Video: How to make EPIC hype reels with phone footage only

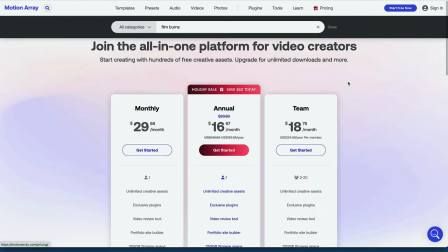The pricing is pretty good I think because it's basically if you get the
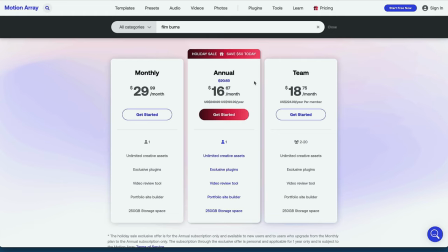annual plan it's about $200 a year or as you can see here $16 a month. So I personally recommend it. This is not sponsored by Motion Array but I do have a link in the description that I will get small commission if you guys use that link so if you're interested if you want to have the same effects in your videos that you see in mine that's where I got all of them so you can definitely use my link you'll help me you'll be happy everybody
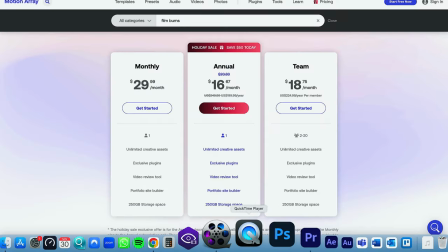wins anyway let's get back to the video so yeah
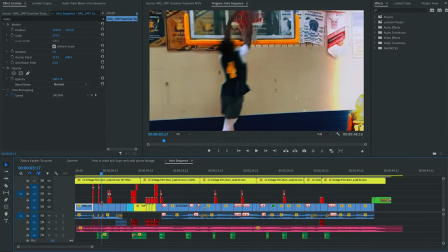we've got glitches here and as i said all of this is scaled up and
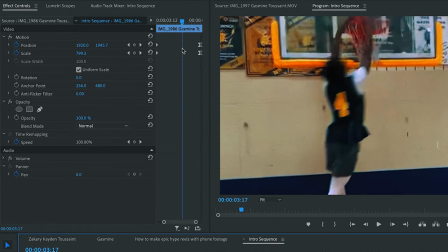what i do as well is as you can see those keyframes here because a lot of these shots you'll see a bit of of camera movement there's a small a slow push in in most of these shots these are all done by
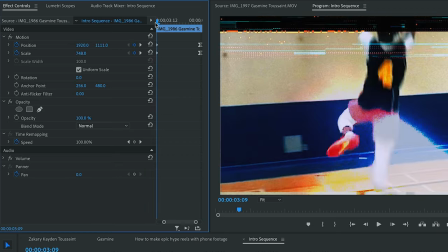keyframes so i basically once i've decided the you know
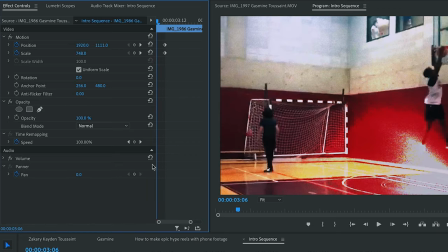once my shot is there and i know i'm going to use it i put keyframes uh
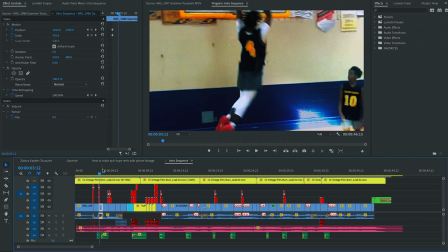position and scale keyframes at the beginning and a position and scale keyframe at the at the end and then i get i do like a small sort of push
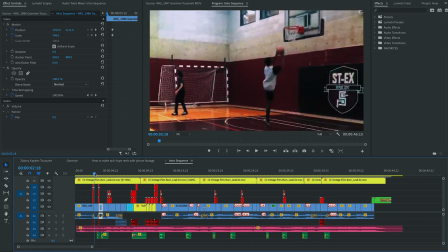in basically scale up just a little bit just enough to create more movement in the shot than that there was originally because like i said my my sister was just filming everything pretty uh pretty wide and she's definitely not doing any camera movements any zooming any of that if you look at this clip for example the original it's actually vertical video and nothing
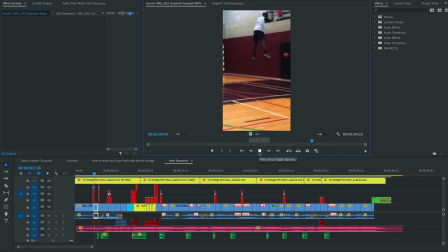crazy oh there is a bit of zoom in but i didn't use it
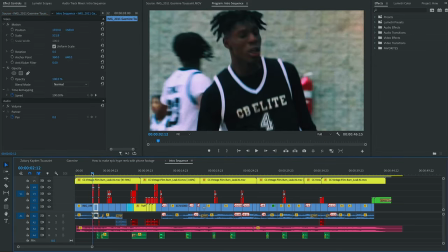in the video because i was cutting way before that
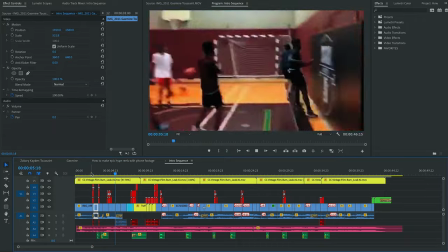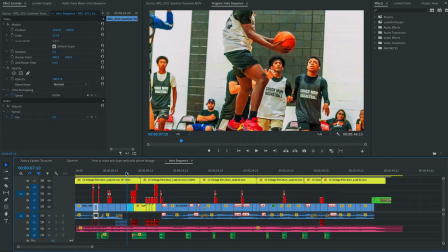that was a photo that i used here just because i liked to i liked how it looked in it
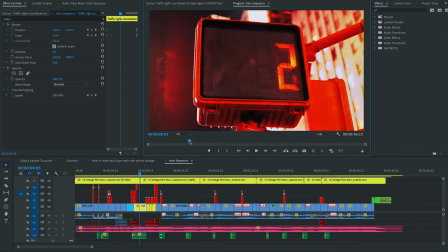Alright, so these shots, this is actually stock footage which is again from Motion Array.
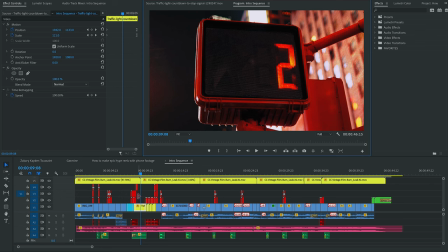I got those because of the 1, 2, 1, 2, 3. I wanted something visually interesting that again was going to build up anticipation.
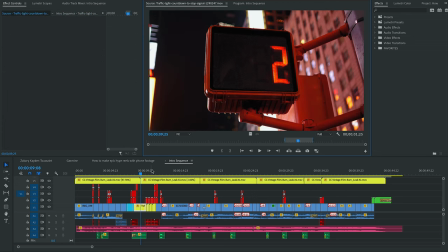So I got this clip right here which is obviously streetlights and in reality it plays like you know it counts down so I reversed it I played it backwards so that it counts up and these ones also from motion array
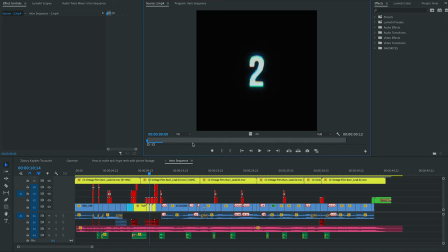are basically numbers I've got numbers and letters so I've used the numbers to do again one two three and I placed them pretty big and I added effects
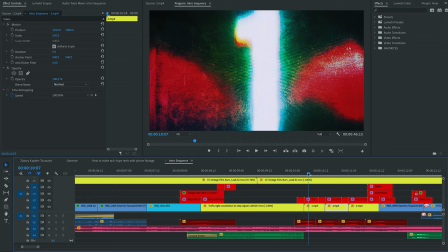over them I think these effects are there's zooming effect so there's always a zoom in from one number to the next basically